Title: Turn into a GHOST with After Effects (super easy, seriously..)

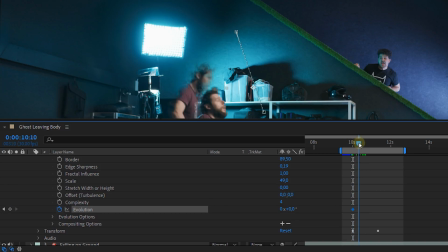The effect is static, so we're going to animate the evolution over the entire duration of the clip to have it organically move around.
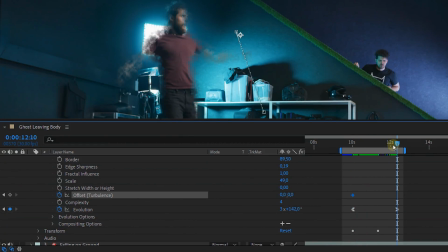Now since I want this disintegration to flow up, I'm also going to animate the offset's Y position from the beginning to the end of the clip. And that's already making us look more like a ghost. But of course, we can do better.
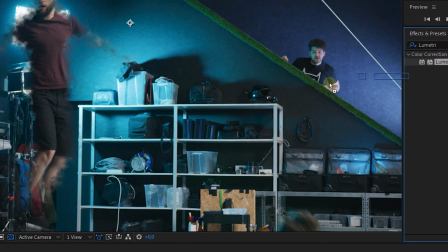So let's add some styling to the ghost. Apply dilumetry and use that to color correct yourself more like a ghost.
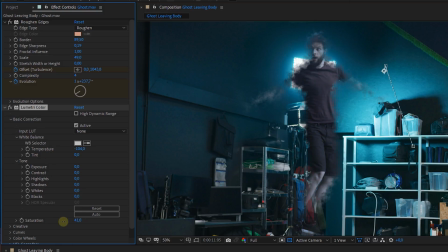Now I'm decreasing the temperature, making myself cold and a little bit of the saturation. Now I'm not going to apply a glow effect to the clip because we're gonna do that way differently later on. What I am gonna do is apply the turbulent displace effect to the clip. decrease
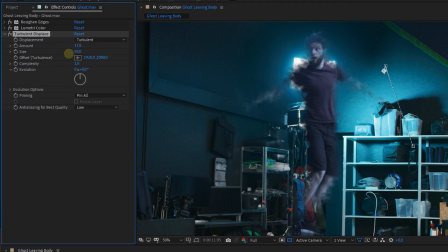both the amount and size to introduce a subtle distortion on the ghost. And like before,
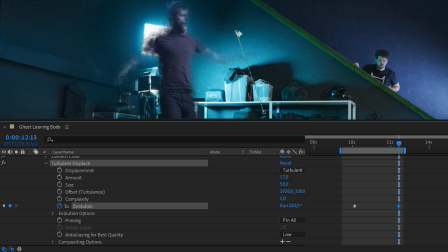I'm also going to animate the evolution of this effect over the entire length of the clip to have some sort of an organic movement of this distortion. And that's about it! Now one last thing that I'm gonna do, and that is draw a rough mask around the clip to cut off my feet,
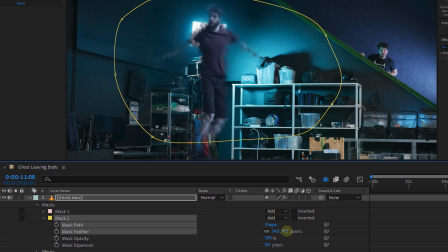because since I'm standing on the floor, that doesn't look so natural. And because this is the second mask, we're gonna have to change the mode to intersect. Man, we're in fire! This is gonna be a really cool effect, guys. So, now that we have the foundation of the ghost effect, we can go ahead and create a ghost cloud around this.
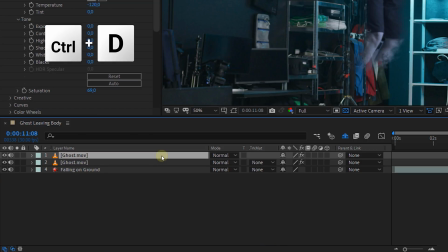Now, to do that, I'm going to duplicate the clip and rename the bottom one to cloud.
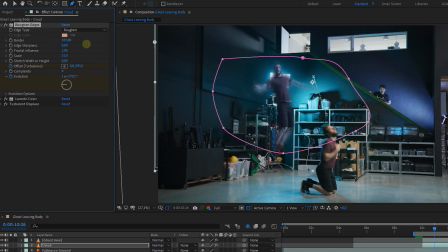Now, from the cloud effect, I'm going to change the border of the rough edges a lot. Look at the ghost and try to make a nice cloud around it.
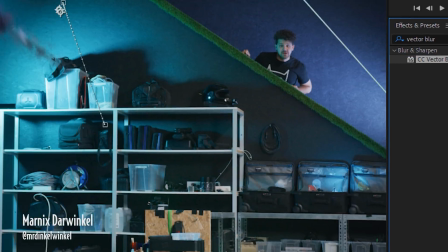And a great tip that I got from Marnik's Darkwinkle was to add a vector blur to it as well.
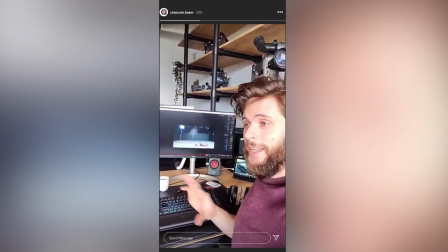And it's right, I was kind of posting the whole process while making this effect on Instagram, and I got a ton of feedback from you guys, so thank you so much for that.
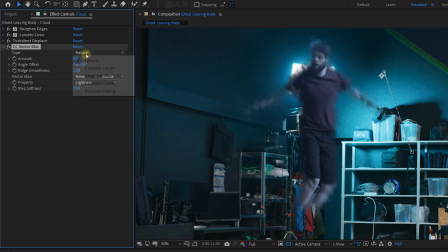So anyways, what I did was changing the type to perpendicular. And increase the amount. Now this gave a much better result than throwing just a Gaussian blur or something on it. Now to make that cloud hover more above me, I'm going to animate the anchor point.
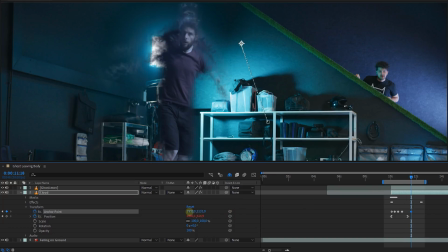You want to make sure that the motion of this cloud is in sync with your ghost's movement. So you might want to go back and forward a little bit to get it right. And that's it for the cloud. The next thing that I want to do is add some sort of an echo to this effect.
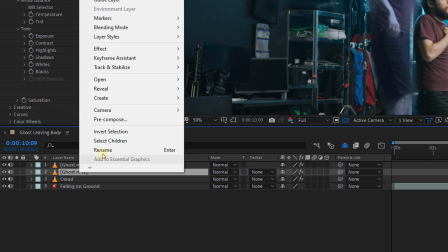So like before, duplicate the original ghost clip and rename the bottom one to echo.
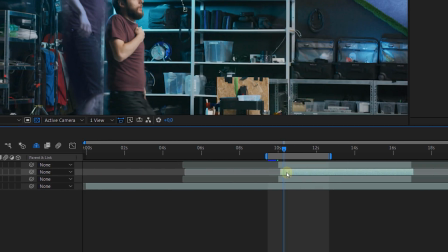And I'm going to offset this clip by a few frames. And that way we get a delayed or an echo clip.
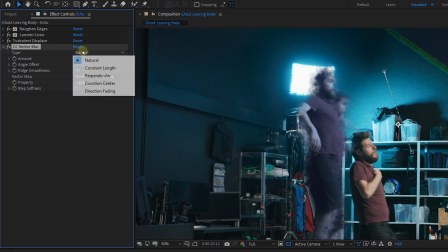And I'm also going to apply the vector blur to this one, change the type to direction center and increase the amount. We're almost there, guys. We have a few more tweaks which are actually gonna be the most awesome.
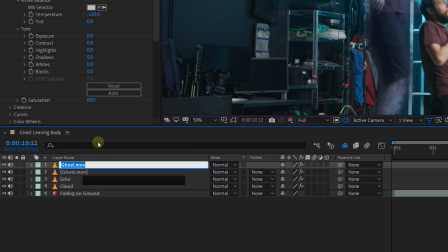I'm gonna start by duplicating the ghost clip again, and I'm going to name this one Trail.
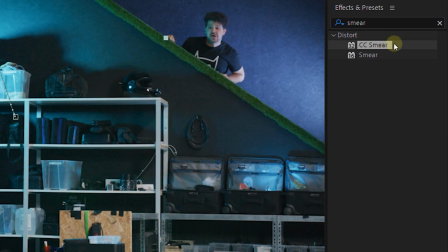Now on this clip, I'm going to add the CC smear effect.
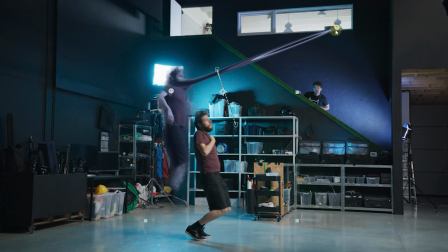There are two points, one of which I'm going to animate so that it follows my ghost movement, and the other one is going to follow my body falling.
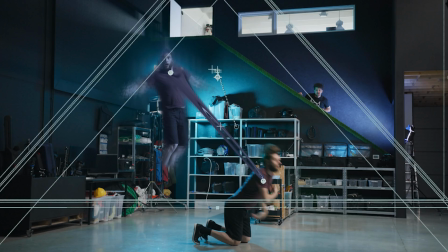Now once my body hits the ground, you can change the point so that it goes back to you, I mean the ghosts.
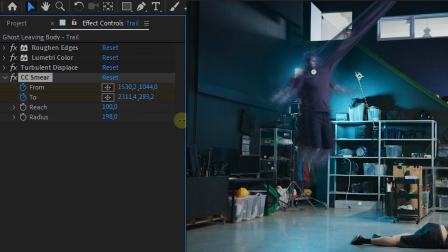And now don't forget to increase the radius to spread out that
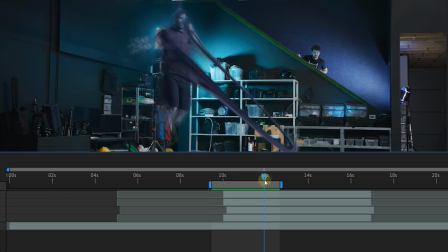smear. Now go back and forward to check how your animation looks and tweak it so that the flow is natural.
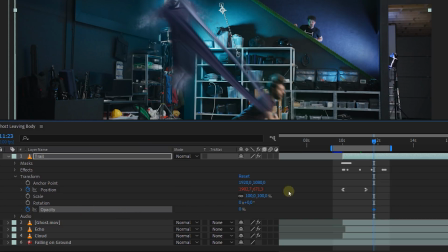Now I'm also going to animate the position of this clip so that it fades out on the end.
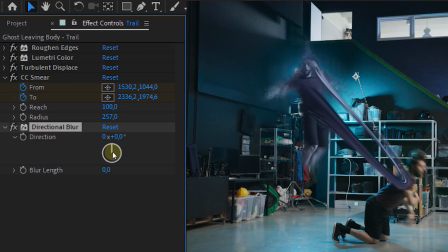And finally, I've also added a directional blur and change the direction to where my ghost is at. And this brings us to the last step of them all, and that are some opacity and blending mode changes.
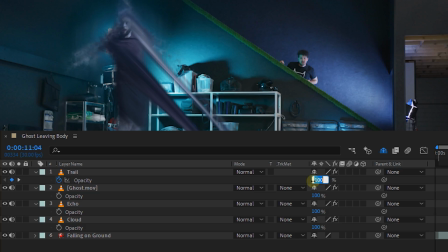Now we've got a bunch of layers, and basically what you want to do is change the opacity and blending modes of these layers to make your ghost more transparent and glow.
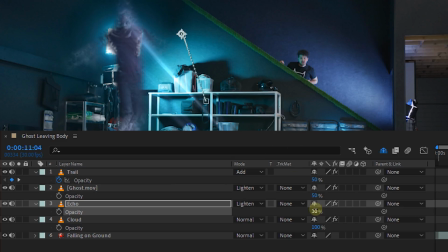Now not everything has to be the same, and it really depends on your background how you set these.
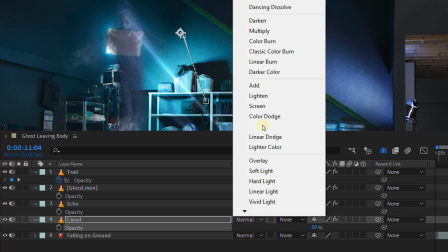So feel free to change these to your likings. Here is the final result.
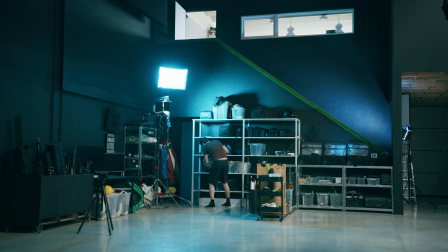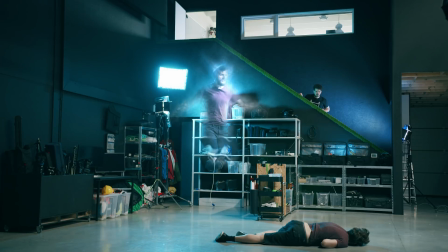Oh snap!